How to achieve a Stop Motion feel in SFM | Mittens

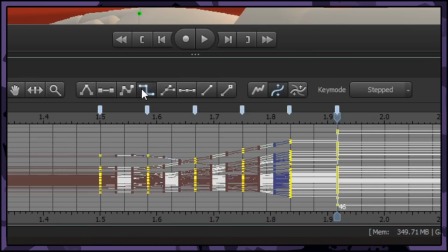4:19 When you're done, step them again. And there we have it!
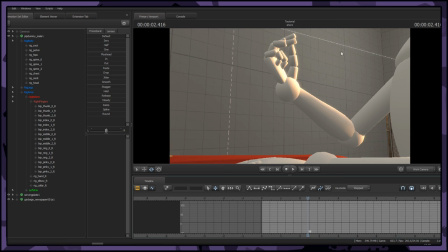4:24 It's a nice, smooth transition, but it still holds the stop motion style that we want.
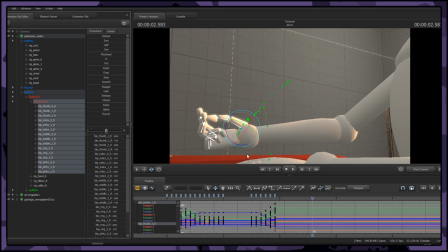4:30 Same thing as before, but we're going to make the snap pose appear on the exact frame his hand reaches the furthest dot.
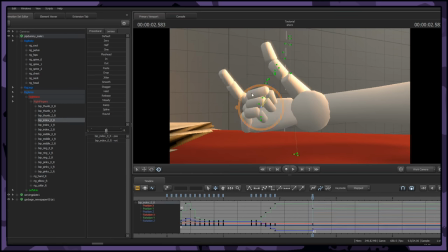4:37 We don't need any in-between poses here as it's moving too fast, but it's always nice to add some bounces to the fingers as the hand comes back up.
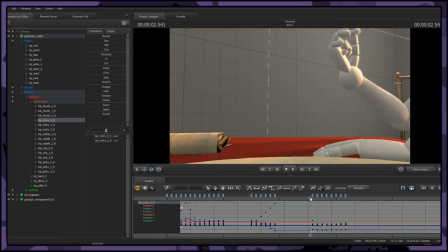4:47 Now that we have the snap done, we can go ahead and make the rest of his body react to it.
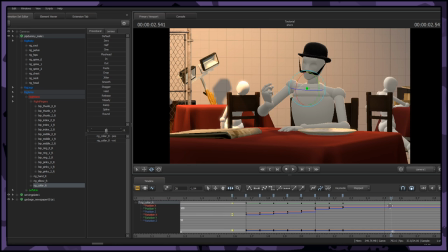4:52 It's exaggerated, but fun to look at. I like to work my way up the arm first, but then start from the lower body upwards. Instead of following the dots here, just watch the distance the top of a bone moves. It's the same concept, but you just gotta look at it a bit differently.
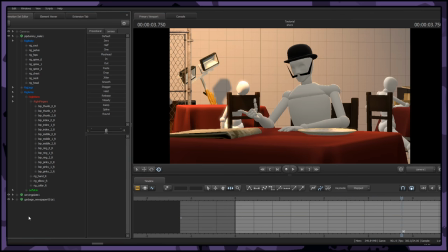5:14 Now that we're done here, let's have a look at the final product.
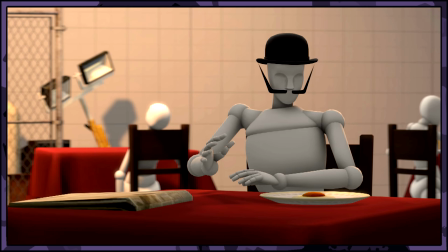5:22 Looks like Frankie isn't going to human resources anytime soon. You enjoy that meal, Frankie.
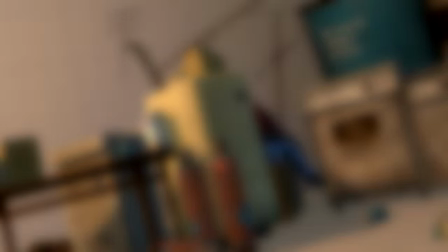5:27 You've earned it. For quick recap, animate in twos.
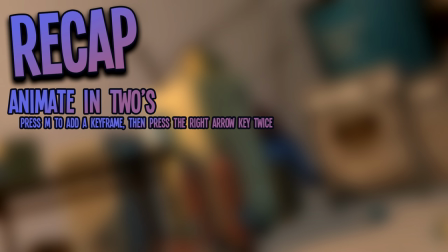5:33 Press M to add a keyframe and press the right arrow key twice. Stepped keyframes. Select all of your keyframes and click the button that looks like a step. Use the green dots as a guide.
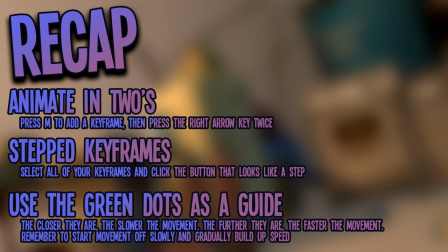5:44 The closer they are, the slower the movement. The further they are, the faster the movement. Remember to start movement off slowly and gradually build up speed. Bounce.
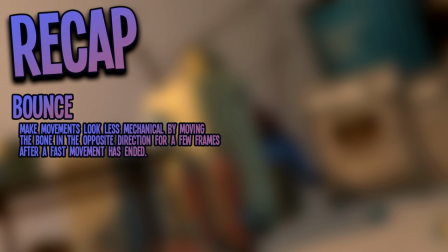5:54 Make movements look less mechanical by moving the bone in the opposite direction for a few frames after a fast movement has ended. And spline cheat. When in doubt, spline two keyframes together and add more in between as one pose transitions to the other.
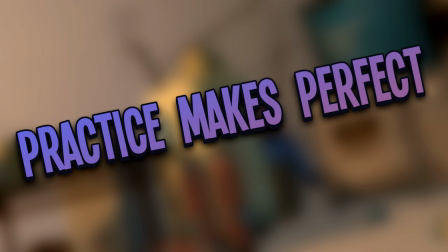6:09 And always remember, practice makes perfect. If it looks shit, keep at it and it'll eventually look amazing.
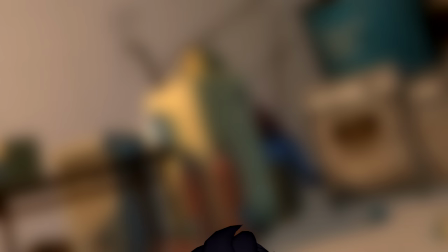6:16 Show me how you get on in the comments and I'll let you know how well you did, and things you should aim to work on.
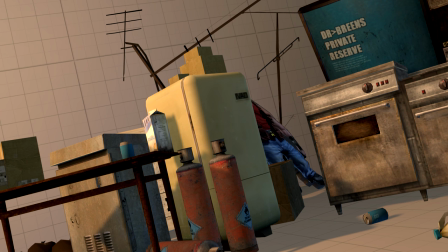6:21 I might even feature it in the next tutorial that I make. One more thing to keep in mind, never render your video with motion blur using this style.
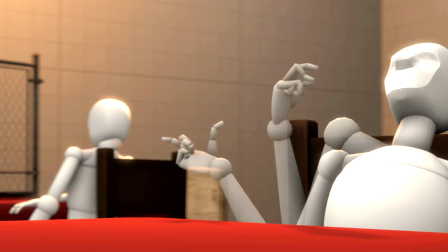6:30 The blur seems to get confused at the way the bones behave.
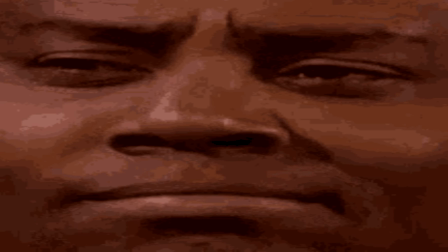6:34 If you have any questions, let me know and I'll try my best to answer them.
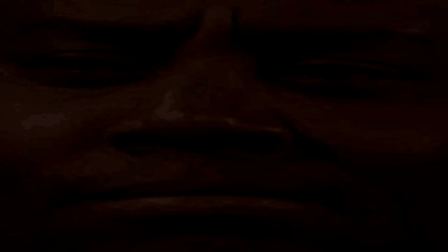6:39 Thanks, and have fun!